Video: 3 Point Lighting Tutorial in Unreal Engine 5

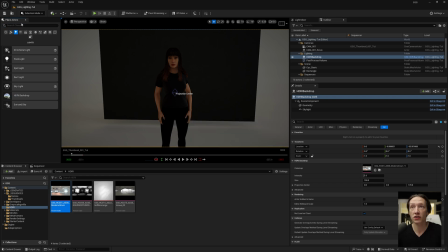248s
We're going to go into our light under our selection mode place actors panel and we're
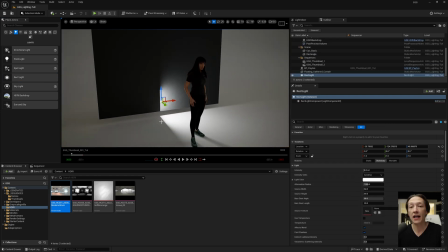253s
first going to add a rectangular light and I'm going to have this light be camera right.
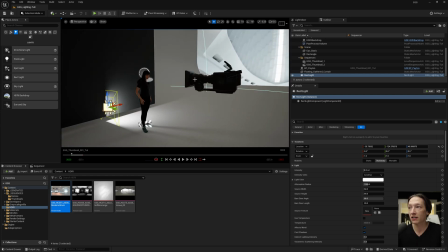258s
If my camera if I hit the g key is going to be right there I want this to the right of my camera so I am going to pull this over hit the e to go to my rotation and then kind of bring this up and around like so now I can hit
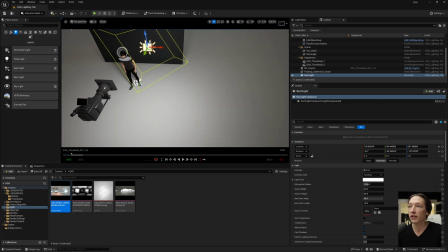276s
ctrl tilde to change my axis so we are working with either the world axis which is this one or
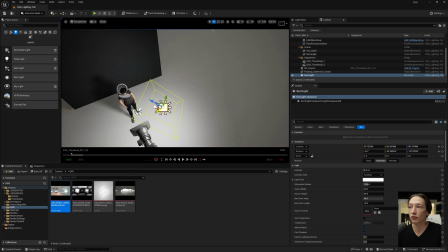284s
we can hit ctrl tilde and go with the local axis so if we want to bring our light closer exactly where the light is pointing we can do that as well and i'll kind of just like fuss around with this now to double check what i can do is go to my sequencer and i can select this lock to viewport or can just
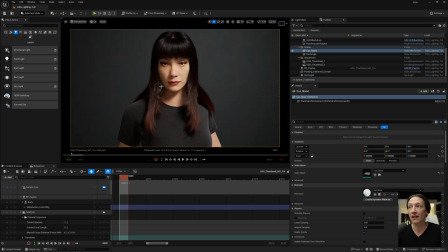300s
hit shift c on my keyboard with my viewport selected and that's looking a lot better already than if we just go ahead and
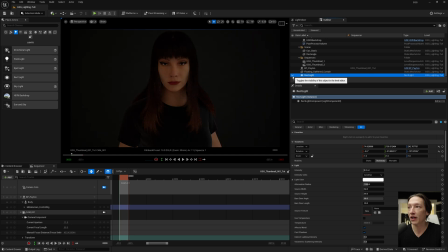308s
turn off this rectangular light it's kind of flat kind of gross kind of boring etc now one thing you can do is with lighting it's always a
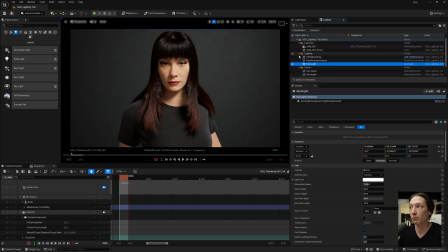316s
push and pull experience so we'll first take this rectangular light put it in the folder and then what i will do when i'm typically on set shooting photos for ads or something is i will try and use strobes and have as little outside light as possible so you could
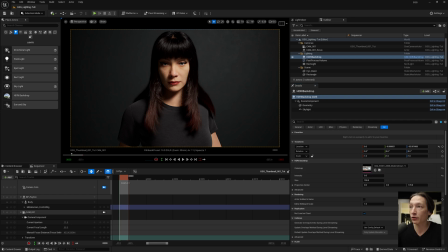334s
actually just light this without an hdri and if we set the hdri backdrop value to zero we get this like really dark obviously it's a dark room but but we get this really contrasty look. If we want a little bit of fill, we could either have more lights or we can use our HDRI backdrop
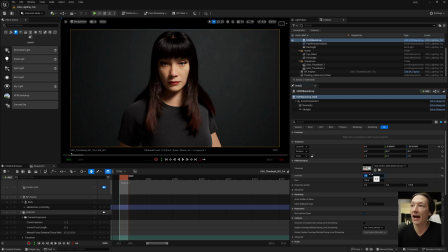352s
to add just like a touch of extra fill in our shadows. This is really up to you and the look that you're going for. Lighting is kind of interesting like that.
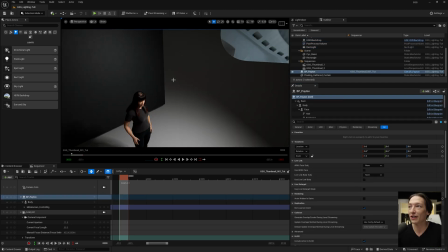361s
It's whatever you want. It's subjective unless your client says otherwise. So now we have our first light.
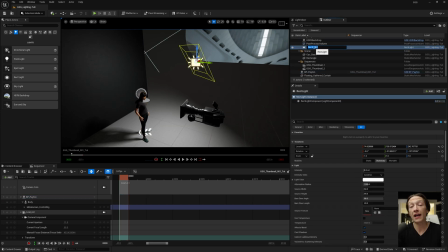367s
And what I will always do is I will hit F2 on the keyboard with my light selected to rename it. And I'll type light underscore key. This is my key light, the first light. Then with this key light, I will hit control D on the keyboard. I will hit F2, right arrow to go to the end, backspace, and then I'll call this one fill.
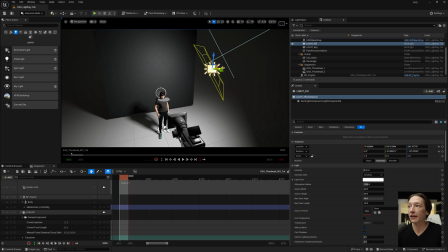388s
And then from here, I'm going to go to my gizmo, the W key to access my transform gizmo, and push this over to camera left.
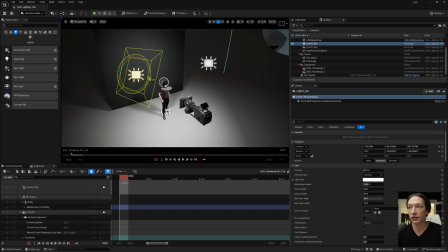398s
And then I'm going to just rotate this in place, control tilde to change my axis, and then control tilde to bring this down.
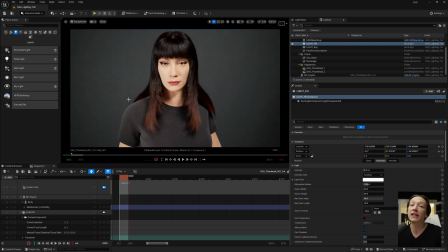407s
Now, if I go ahead and hit shift C, it's going to look really flat now because this fill light is the same exact exposure or brightness intensity as our key light.
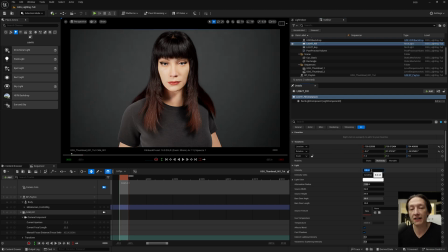421s
So in general, a fill light will be a little bit less intense than the key light. So maybe I'll set this to a value of two,
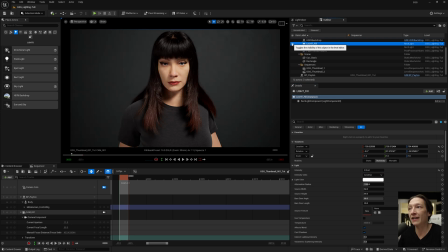430s
and that's already looking a little bit nicer because I get a little bit of shadow there, but it's not straight up even lighting across the board. I can even set this to like one and make this look a little bit more, slightly more dramatic.
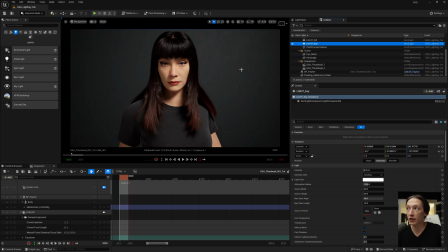448s
Now from here, I'm going to add one more light for our three-point lighting setup so i'll hit ctrl d and i will hit f2 and rename this rim
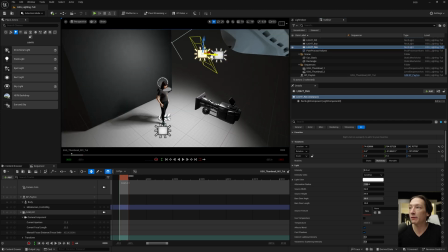456s
and then from here what i'm going to do is take this rim light and put it just at the edge of our character so i'm going to point this up and down and around and have it over there now a rim light the the smaller the
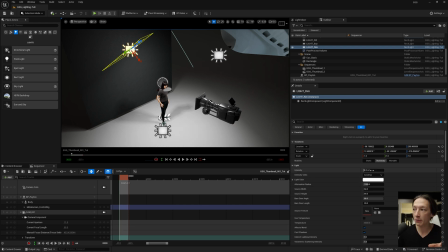474s
light source the harsher the shadows are going to be but if you want that like nice rim highlight that like really intense hair light it'll typically be pretty small so we'll go to the source width and height and set this like 20 and 20 and then I can also go to my barn doors and if I change
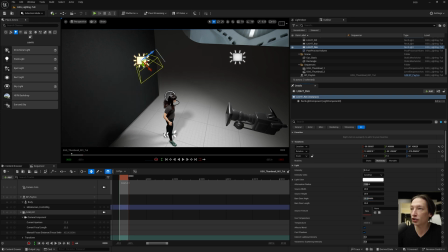492s
the angle we can have it be a little bit more directional so if I hit shift c select my viewport shift c let's go back to
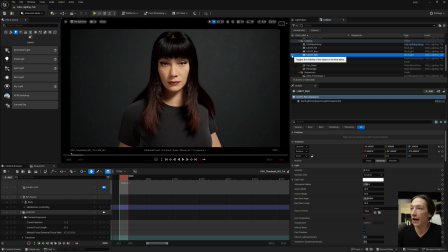500s
my rim light and we can see what that's doing on our hair and it's adding a little bit more dimension i can increase that intensity and now it looks like doo-doo butt but uh it is uh still uh we can see what it's affecting so i will do is i will hit
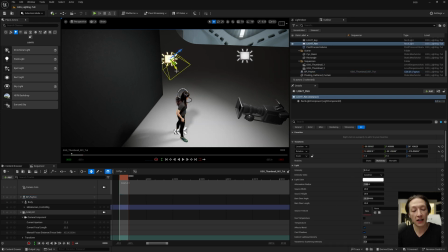516s
shift c again leave my light hit the ctrl tilde key and bring this back
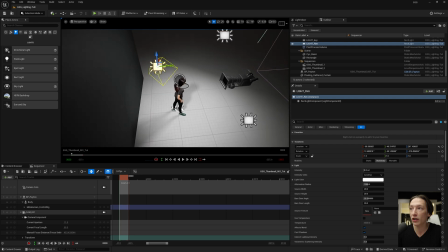521s
in z space so we're really just trying to catch that uh that hair light like so so we can just check that
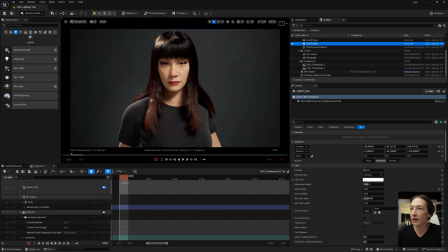530s
and that's looking just a little yeah we're getting that rim there but still really intense i'll set this to like a value of two just so that it's a little helping us create that like foreground background separation for our character
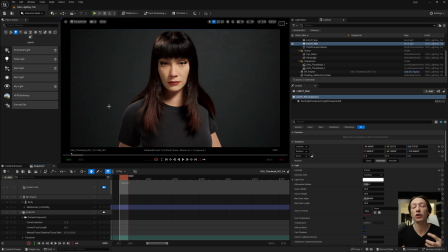542s
so from here with the three-point lighting setup this is where you would push and pull and really go for the look that you're going that you that you wanted whatever your client says whatever you need for your project etc so if i wanted something more colorful let's say i would keep my key
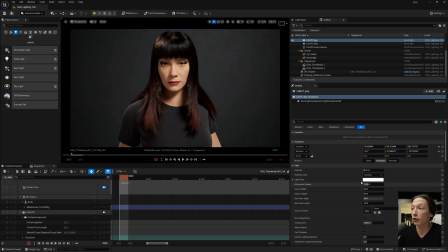558s
light and I wanted something to be a little bit more warm you could either go to your light color and you can set the color to like I
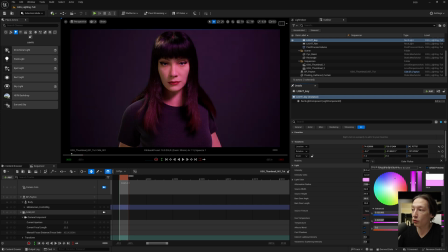566s
don't know some like purple and you get this this cool effect or you could very
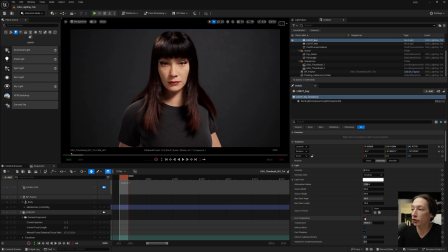571s
well go to your temperature and this is something I like to do and I will use this as my my way to add warmth or coolness into my image so a lower number is going to be a little bit more warm and then a higher number is going to be a little bit more cool if you're familiar with that like orange and teal look this is a good
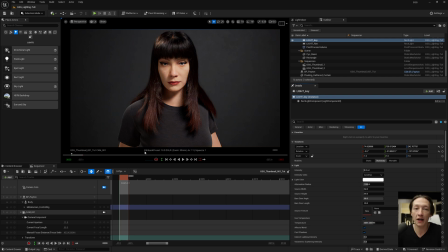590s
way to like try and start experimenting with that but again this is also something you could edit in in post and do some uh color correction etc color grading whatever you like to do now when it comes to lighting in unreal i will do one more
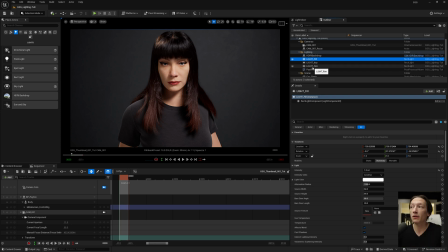605s
thing to really help level up the the lighting and the shadows and it doesn't always work i should also mention i'm on unreal engine 5.4 so this may be different for you but i will select all of my lights and then the details panel in the search bar I will type ray and I will find the
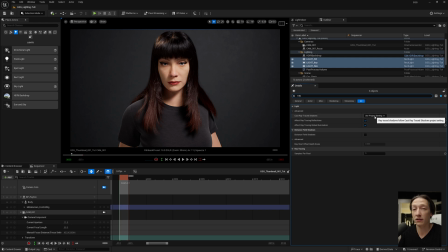623s
cast ray trace shadows and by default in the project settings it might maybe disabled in your project but in this one it is so I would just turn on ray tracing and that may give us slightly different shadows I don't want to say they're better unreal is all about pushing and
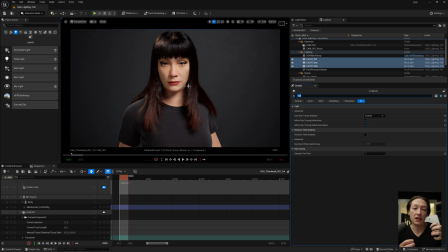639s
pulling and seeing what the game engine can give you and really force the the look that you're going for but sometimes ray tracing may not work. But long story short, when it comes to lighting in Unreal and using three-point lighting, it's three lights.
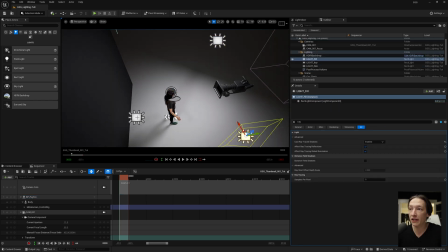655s
You have a key, you have a fill. So you have your key over here, you have a fill, and then you have a rim light, and that's going to help create that like catch behind.
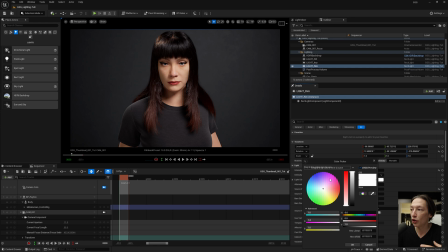663s
And then you can do all sorts of things to really dress up the look if you wanted.
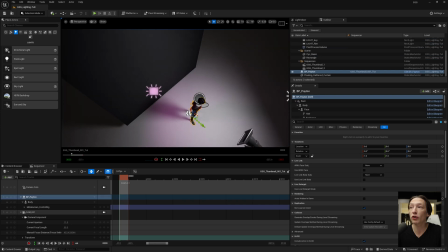669s
Now, some of the other looks that I did show in Grayscale Gorilla did get a little bit more creative and I'll show you one more thing because I just can't help myself.
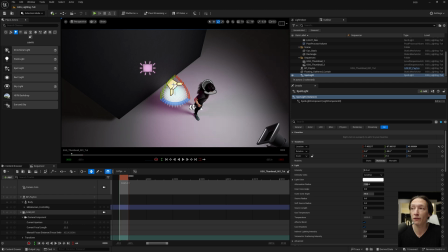677s
My favorite thing to do from one of my favorite photographers, Daniel Norton,
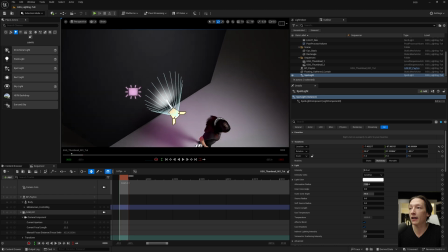681s
is I'll add a spotlight into my image and then I'll hit the W key and just point this at my
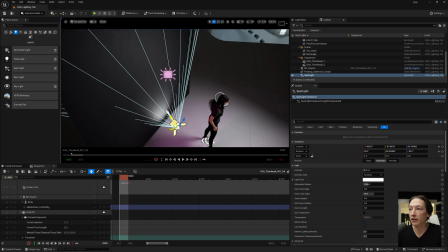688s
background and just have it be pointing straight up and we can just kind of position this behind our character, maybe increase the brightness a little bit.